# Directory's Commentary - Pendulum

Unlike the last breakdown video I did, I do not have the project file for this one, so I'm just going to walk you through it through my media player, starting with the intro, which my little headcanon for this is just that someone is waking up from a sleepwalk,
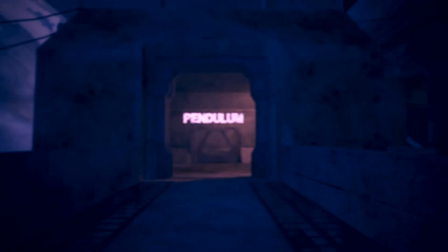15s
essentially. So this camera shake motion is designed to emulate the motion of someone walking and pulling a camera, basically, or in this case, it would just be the perspective from their eyes. And I normally use Sapphire Shake, but this is actually the native camera shake effect within DaVinci Resolve
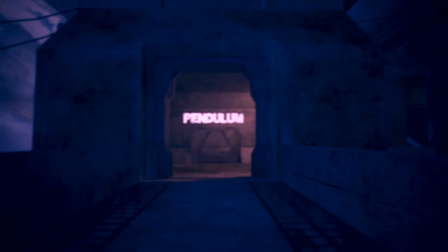35s
because the default camera shake looks very close to a walking animation. So I didn't have to do a lot of tweaking on this. And then I just fade in from a blur.
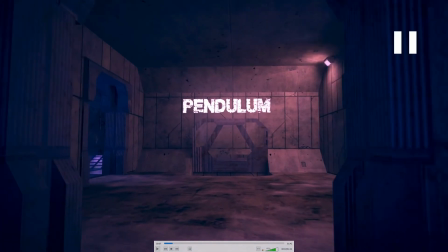47s
And regarding the text, it's just a simple plain art track, but you'll notice that it's kind of weird on the compositing side of things. It's very bright compared to the rest of it. I guess you could say it's not even white balanced, really, but I wanted it to specifically be out of place.
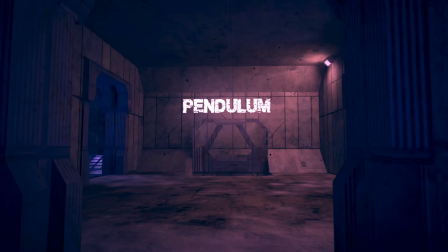65s
I wanted it to be unusually bright. So I could see why some people might not like that. I didn't really get any comments on it, but that was my personal decision on how to handle the text.
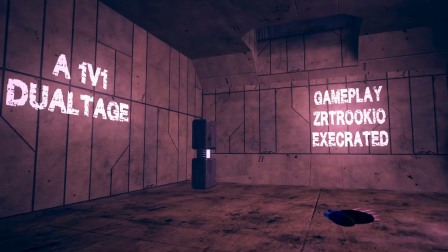78s
And it's the same thing here, just a composition with two planar tracks.
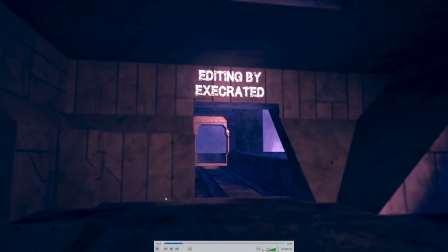82s
And here, I did a very lazy depth of field with the qualifier in Resolve. Basically, I selected this color and did some matte cleanup to fill in the black areas. And this didn't meet the qualification, so it remained unblurred. And this did end up getting blurred.
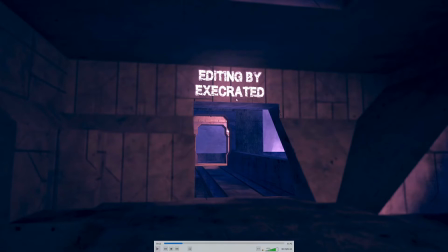101s
And then this area right here is just an inverted mask so that it's not blurred around the text, because obviously that's supposed to be a point in focus.
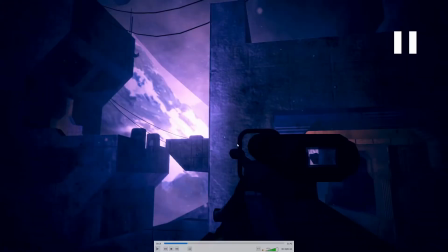111s
And starting with this point right here, this begins the theme of continuity shown throughout the video, which I did pretty much the same way as I explained in Death Machine 3, even though this video did come out first.
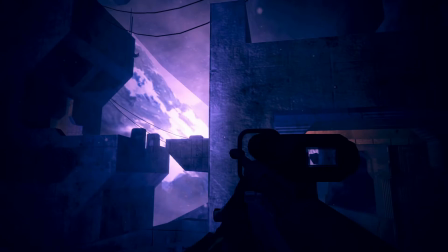127s
Basically, all the transitions are just a matter of taking an angle, meeting from the first perspective from the end of one clip to the beginning of the next clip, and then I would chroma key the sniper or the BR, whatever they're holding, the animation of them pulling it out and putting it away so that there's some continuity between that.
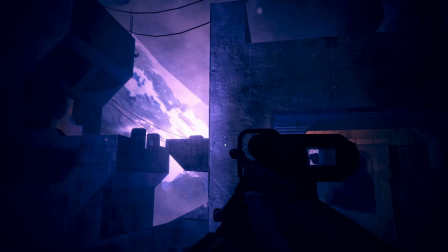146s
So that's all over the place in this video just to connect all the clips, because every single shot fired or grenade thrown in this video is a separate clip. There's no back-to-back shots. So the real challenge was finding how all the pieces fit together.
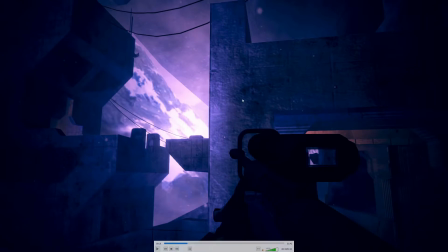166s
And I'll kind of explain that as I go through.
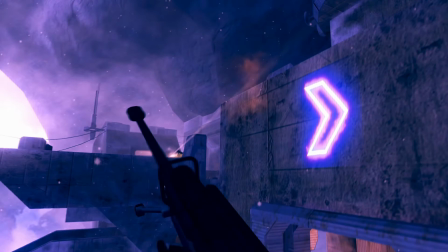170s
Starting with this is just me being stupid and putting random shit in there just because I can motion track and sometimes I feel like doing it. But this is just pointing to where, oh, the player is going backwards in the next clip.
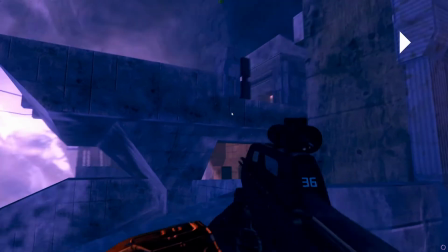183s
But even though I did that, I failed to maintain continuity right here because I forgot that there's not supposed to be a barrel there.
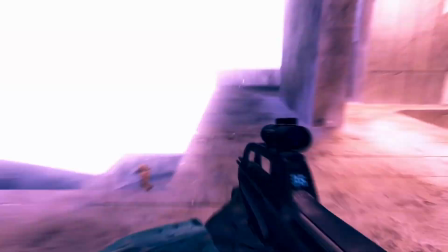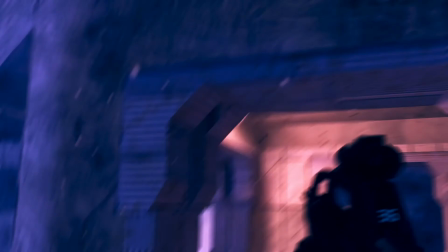198s
So this was a sneaky little part because I didn't have enough time to put an angle in between these clips.
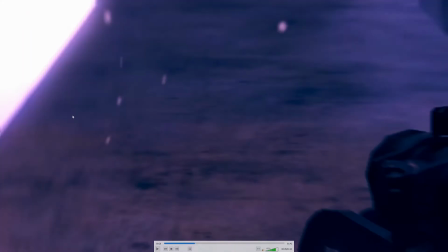203s
So what I did is I pan and cropped on the wall down here by S1 and then cross dissolved as I panned into the floor here because there's such a similar texture, especially with so much motion blur, you can't really tell the difference. So that kind of acts as a hidden jump cut between the clips.
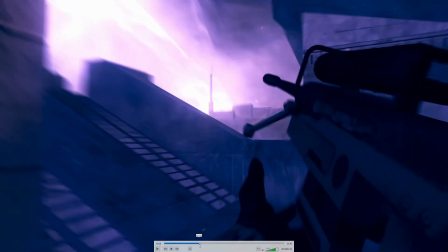226s
And these are, yet again, two separate clips.
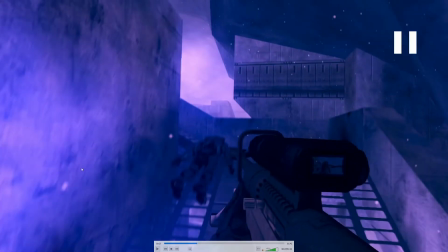229s
And the way I did this is the jump cut is right here as I'm turning
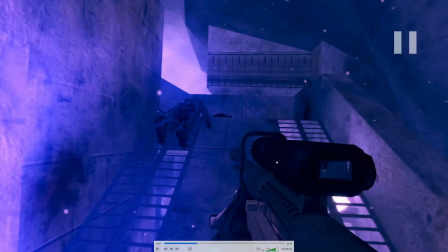238s
and the grenade explodes. You'll notice the weapon actually changes from BR to snipe.